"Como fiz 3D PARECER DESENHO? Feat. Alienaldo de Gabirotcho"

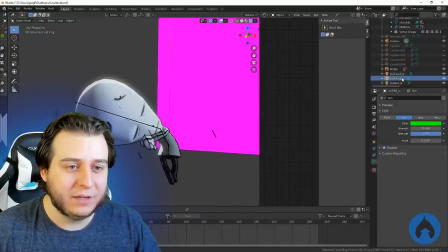Mas a cor dessa iluminação está sendo definida principalmente por esses fatores que estão aqui do lado.
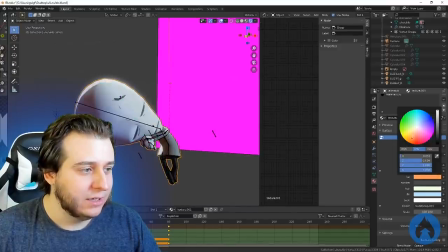Então, ó, se eu pegar aqui essa cor da luz e modificar... Você viu que deu um bug ali porque ele estava carregando.
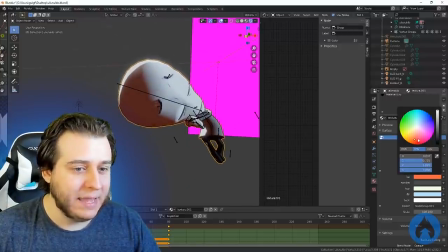Mas se eu modificar ele aqui para uma fonte mais vermelha, você pode ver que essa iluminação,
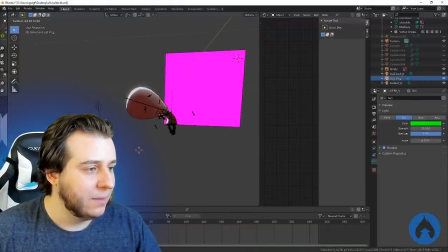então, vai ter um toque mais avermelhado aqui no personagem.
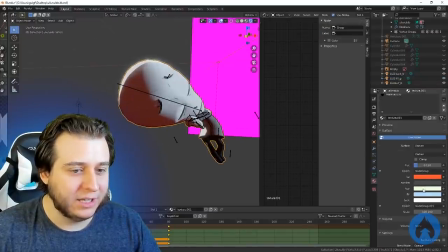Então, essa aqui é a cor do personagem em iluminação, essa é a cor do personagem em sombra. E aí, aqui tem as cores que as luzes estão tendo nesse personagem, né?
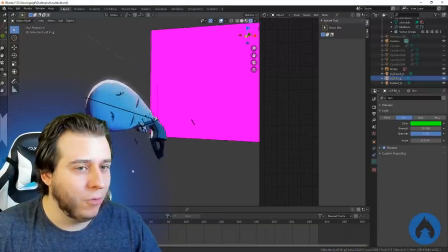Então, dá pra você, com o mesmo modelo, né?
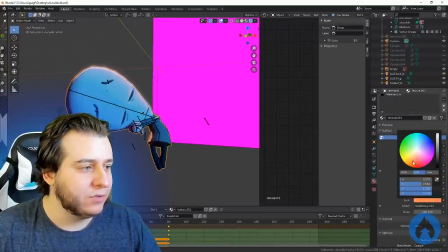Esse mesmo modelo aqui, fazer vários padrões de iluminação diferente pra ele dar certo.
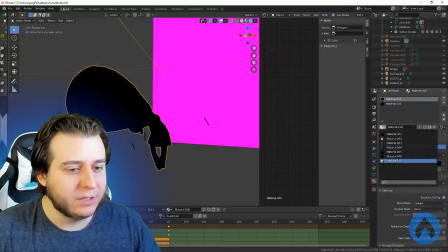Se eu não me engano, eu tinha salvo... Bom, não sei se ficou aqui. Mas eu tinha salvo outros materiais que tinham outras cores diferentes.
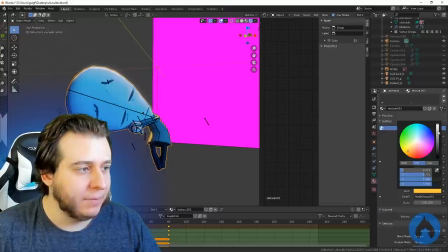Mas a ideia era muito essa. Tentar brincar com, olha lá, essa luz mais alaranjada.
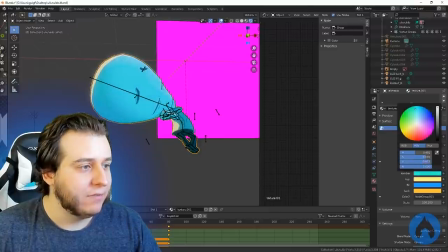Porque uma coisa que tem no quadrinho mesmo do Gabriel é essa variação de tons dentro dos momentos diferentes da história, você ter variação de cores. Então, vamos tentar deixar ele aqui todo laranjinha.
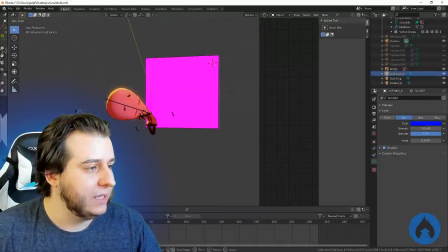Então aqui, ó, já fica uma estética super mais quente de iluminação, né, o que a gente pode ter aqui esse recorte.
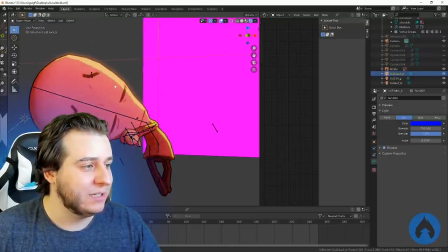E esse recorte é muito legal porque ele pode ser bem preciso assim, ele pode ser um pouco mais esfumaçado,
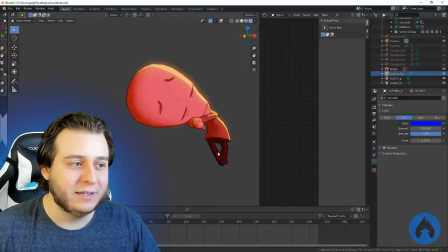mas é muito fácil chegar numa paleta de cores bonita e fazer coisas sem ter que pirar em um monte de configurações.
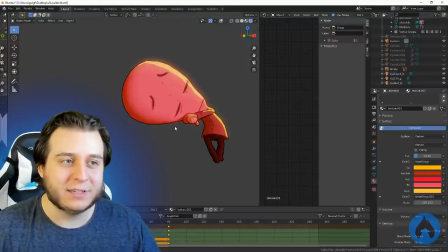Você, dentro do personagem, pode alterar como que essas coisas estão acontecendo. Vai ser muito legal, dá muita possibilidade, dá muito espaço para as coisas.
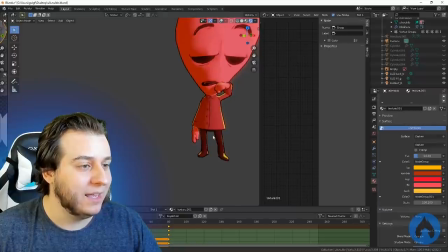Então aqui tem algumas, não tem animação com ele, mas tem algumas poses, ó. A primeira aqui tem ele meio que limpando alguma coisa aqui do rosto, né?
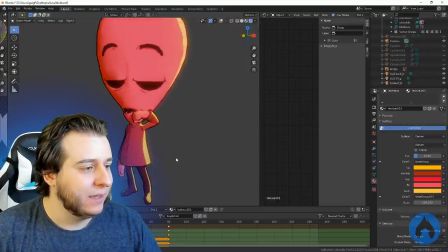Eu utilizei aquela boquinha de lado, mas o legal é aquele negócio, né?
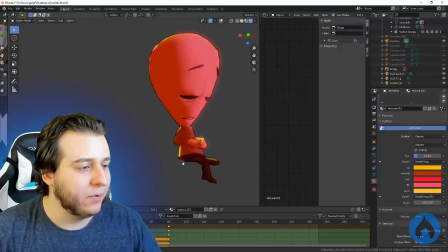O 3D ele vai intercalar as poses, né? Aqui também tem uma pose, né? Tem essa pose que tá aqui, que é ele meio que levantando, meio com sono.
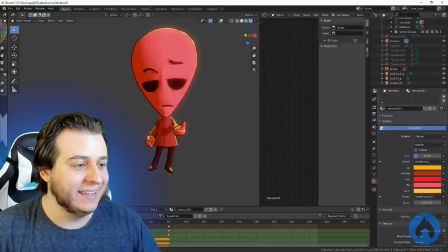Essa daqui com ele com a mãozinha aqui. Esse aqui ele tá meio que questionando alguém de alguma coisa, eu imagino. Aqui era uma pose padrão T, né? Do próprio personagem. E aqui ele bem bravo,
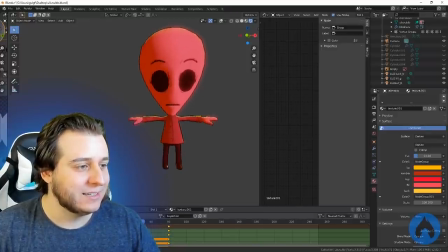que era meio que pra testar como é que tava funcionando todas essas ferramentas diferentes de animação que eu tinha colocado aqui nele.
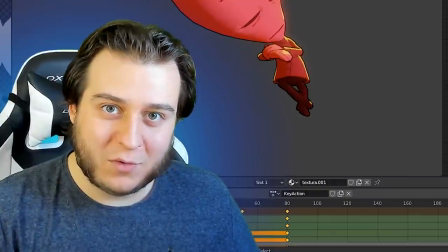Então, gente, esse aqui é mais um experimento 3D que eu queria compartilhar com vocês, com algumas ideias malucas sobre essa visão estética e tudo mais.
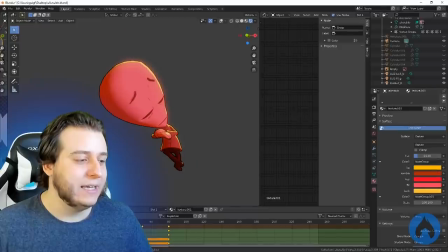No final das contas, eu fiz esse personagem parecer 2D tentando traduzir elementos da linguagem 2D.
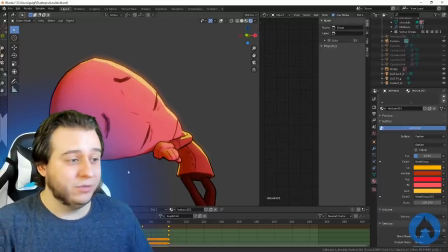O primeiro deles é o contorno. O segundo, esses contornos, o contorno externo, né?
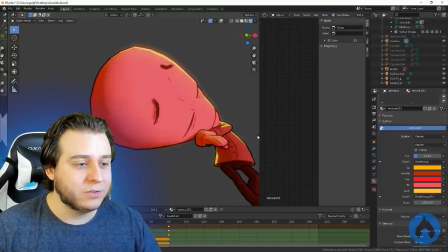O segundo são esses contornos internos aqui do personagem que você consegue verificar, né, nele aqui. E a terceira característica disso é o uso deliberado e controlado, mais artístico, das cores que influenciam nele.
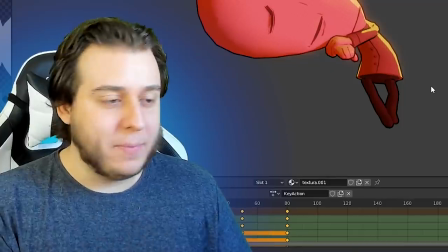Tudo isso graças também aos tutoriais que eu conferi na internet, que o pessoal também me passou. Então, confira os links que estão aqui na descrição, vá ler a história do Alienaldo. Se você tiver um momento tenso do seu relacionamento, talvez não seja a melhor hora. Ou talvez seja, não sei, vai que é catártico pra você, eu não faço ideia.
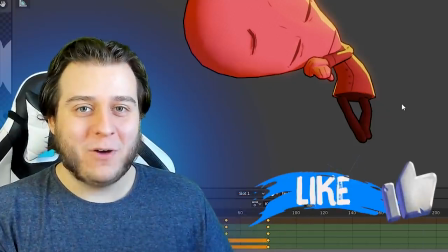Bom, fica aqui mais um vídeo, pessoal, a ideia era realmente dar uma mostradinha nessas coisas.
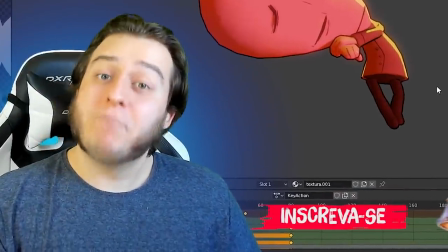Espero que você tenha gostado, a gente se vê no próximo. Valeu e falou!
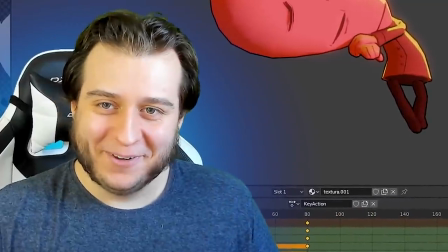Por que que eu tô com uma caneta na mão? Não sei. Bom, assim é a vida.
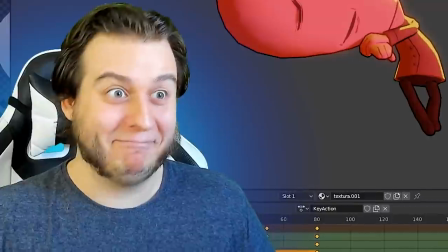Então tá, né?